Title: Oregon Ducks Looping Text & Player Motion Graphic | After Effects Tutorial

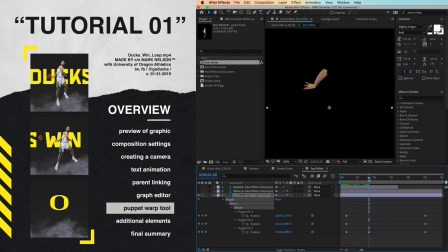(8:11)
And then I'm just moving here the first pin. So I really just want the wrist to move. And then overall,
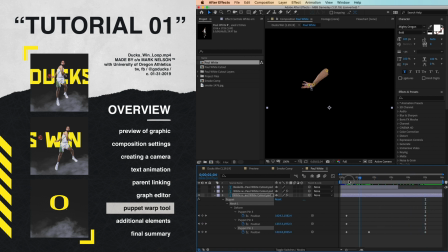(8:25)
over the course of the 5 seconds, I want kind of all of it to stretch a little bit, because he's pushing the ball out. Here there's a lot more points. So we have his face, we covered kind of this arm, and then we isolated each leg with different points.
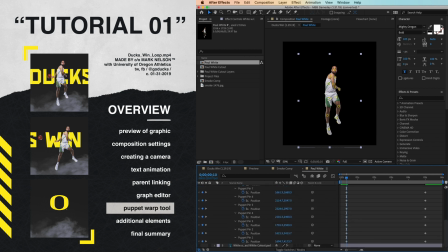(8:43)
So you just kind of pick your starting point here, and you lay down, you click all the points. Wherever you click is going to be the starting point, so make sure the playhead is at where you want to begin the movement.
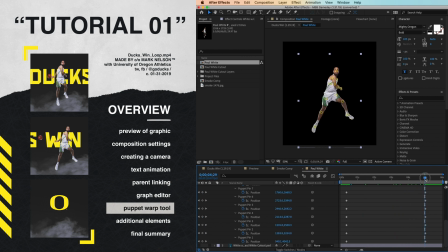(8:58)
And then I went to the end, and here I pushed them out. So you can just kind of move them and see. So if I move this, you'll see, ooh, that's way too much.
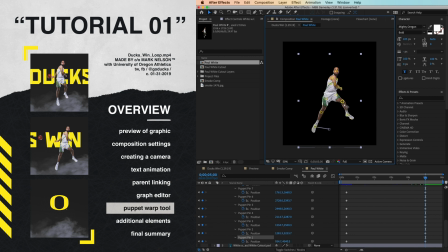(9:14)
But you can play around with it and make sure that it's in a good spot and looks realistic, and that you haven't warped it too much. Watching other tutorials, the main key was to make sure you don't go too far,
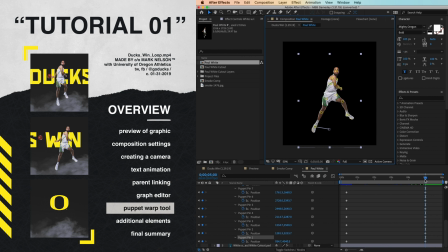(9:31)
because it's really easy to push these too far and it looks really warped and skewed and unrealistic. So the less the better. And then finally, with the basketball, I just manipulated the position in rotation. So I kept it where it was.
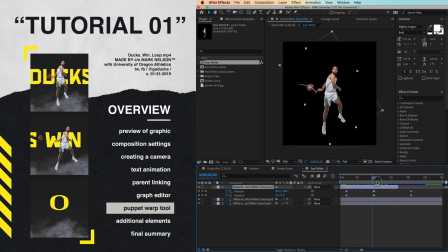(9:50)
And then I kind of wanted to create an arc, so I used a couple of different keyframes
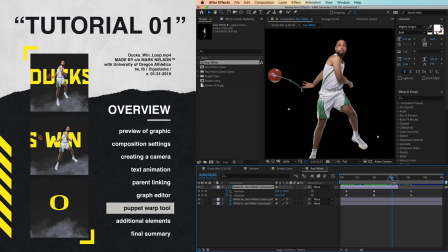(9:59)
And then I'm just slightly rotating the basketball as well as moving it along this line.
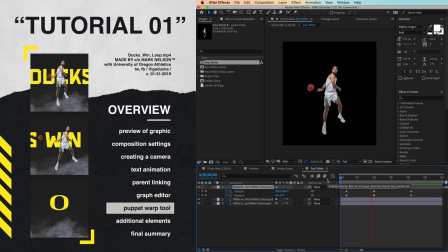(10:13)
And so if you bring them all together, we kind of have this final slow-mo puppet warp.
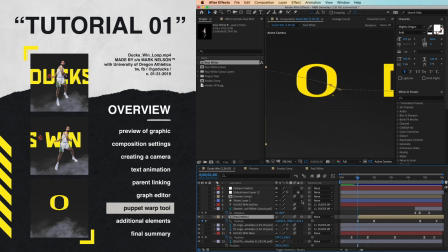(10:26)
And so then if we come back here, you can see that's looking pretty good.
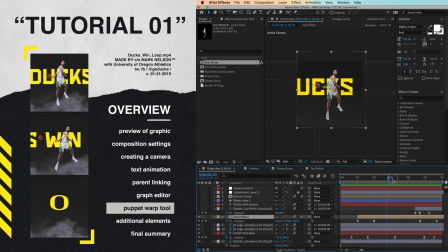And so the next part I noticed was when he's in front, it just slightly makes it hard to read the lettering.
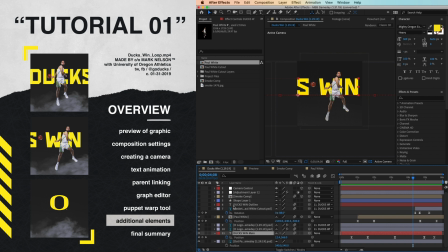(10:57)
And so I duplicated the duck's win that's a solid, and I put it on top of the cutout.
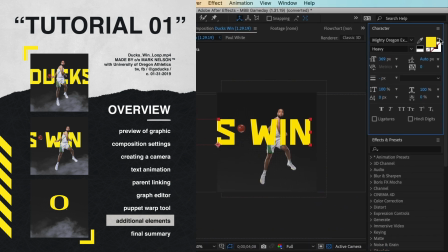(11:06)
So here you can see we chose to do the outline. And if the outline's too thick, you can just adjust it right here. So if it's like really thick, you can just bring it back down to 3.
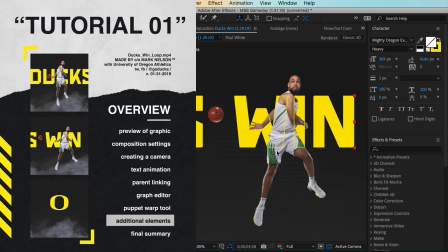(11:22)
I chose to do 3. Because you just want it thin, which just nicely highlights the text and keeps it legible.
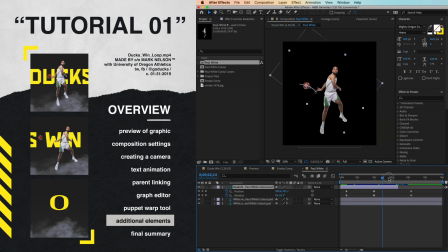(11:29)
So you might have noticed here, the basketball disappears. And that's because within this comp,
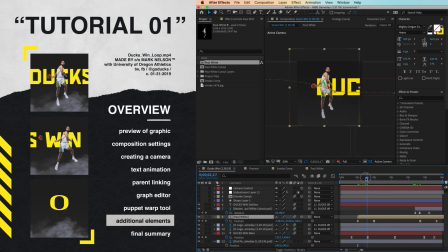(11:40)
with the keyframes that I did to make Paul White move in and then kind of stay there, so there's very minimal movement here, and then I have him fly away, you'll see like the basketball naturally gets cut off on the comp here.
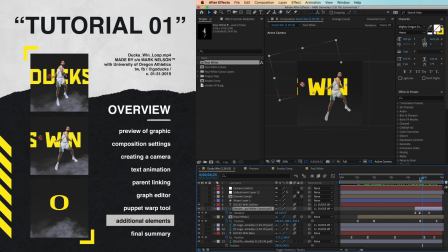(11:59)
And so then I brought back in the basketball and lined up its position. So that way when it naturally crosses over, it's still there.